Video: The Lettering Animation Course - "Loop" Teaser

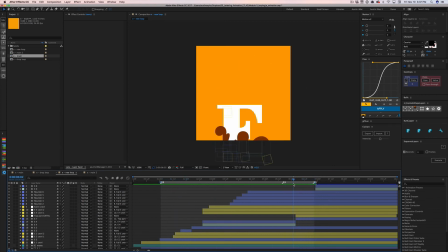(8:23)
It's not exactly the same animation, but sometimes you have to sacrifice part of an animation that you like to make the whole piece better. And that's what I did here. Oh, and here's a good example of when it's nice to have a marker set up.
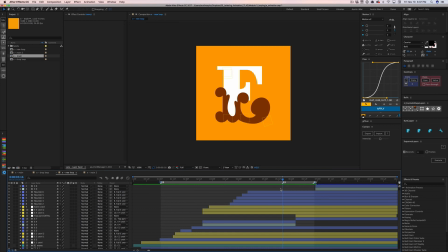(8:42)
So I can hit space, play through this animation, and I can kind of skip all of this by hitting 3 again and go back and watch it again. I really like that. Anyways, so sometimes it just takes a little bit of extra work.
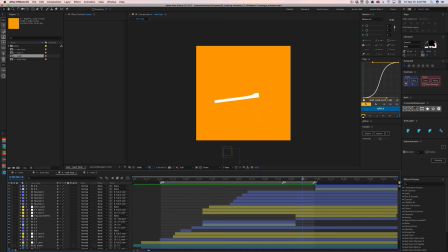(9:00)
And if you're wondering how I did this flip without it looking like it's completely 2D, I will show you right here.
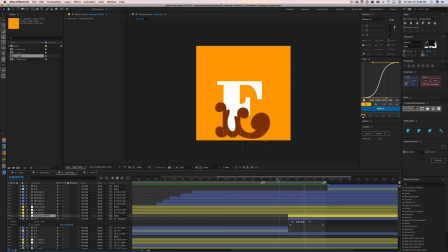(9:11)
So I used the same kind of trickery where I have a null attached to this E part.
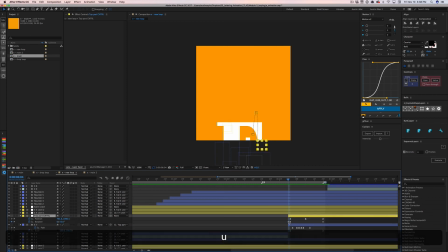(9:20)
This E part is connected to this null, and this null has rotation properties and position keyframes. But inside of itself, I made the scale change on
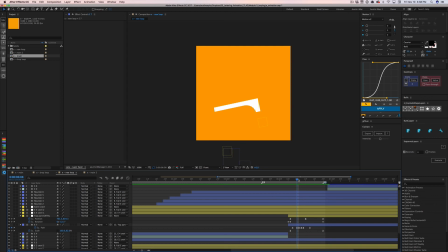(9:38)
the or the y-axis so that it scales 200% the other way. So it flips completely around to be the same shape as this guy. But when I did that, here, I'll delete these real quick so you can see what happens.
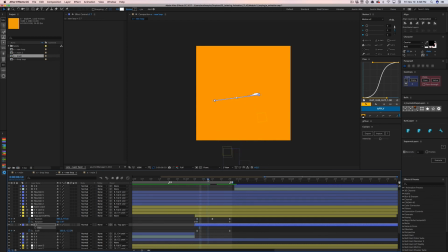(9:57)
When I did that, it starts flipping around and it looks like it's just a piece of paper, and I don't want this. This E is supposed to feel solid. Like this thing, the shapes bounce and stuff like they're really solid material. Wood, I think, was what I had in my head when I animated it originally.
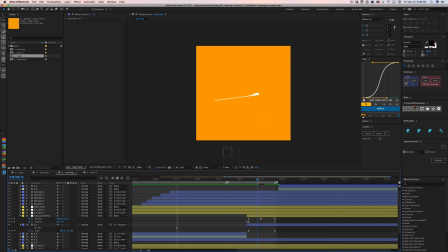(10:16)
So in order to get rid of that really flimsy 2D looking, like paper looking shape, I went in to the path for the E, and here you can see how it changes.
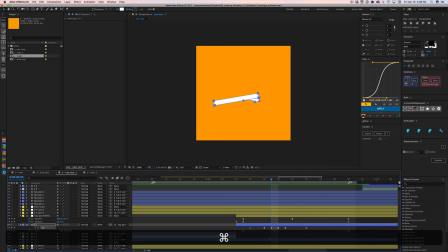(10:32)
It's actually a little hard to see how it changes, but basically what I'm doing here is I'm coming in, creating a new keyframe, and I was grabbing these guys right here. They were normally right here, making it really thin, and I just dragged them out.
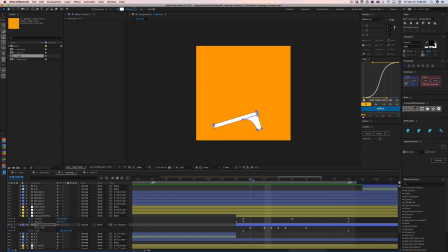(10:45)
So real exaggerated, it would look absolutely insane, but you know, a little bit more moderate. It just looks like it's a big block moving through space, twisting even. And it's really interesting what your mind does.
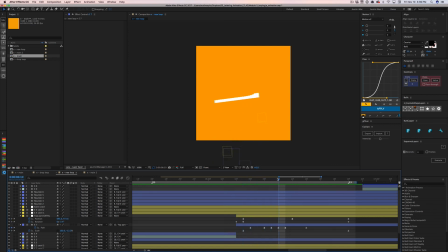(11:00)
It's not the perfect 3D shape, and there's no shading to indicate that it's 3D, but your mind goes, huh, it's satisfied with this kind of thing. We'll watch this all the way through again.
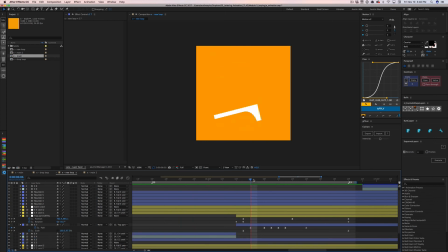(11:13)
That's basically all I want to talk about in this little snippet, this little sneak peek of the lettering animation course. There's more to talk about with looping. So in the course, you're going to get a little bit more in-depth stuff, different styles of looping,
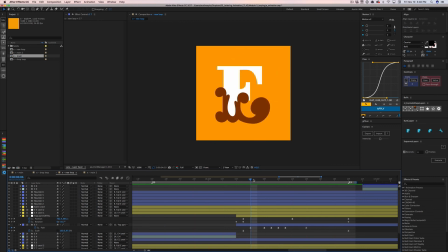(11:28)
but hopefully this helps scratch an itch if you were wondering how in the world to get some loops going and looking really smooth. I get a lot of questions about that. There you have it. Have a good one, and I hope to see you inside the lettering animation course soon.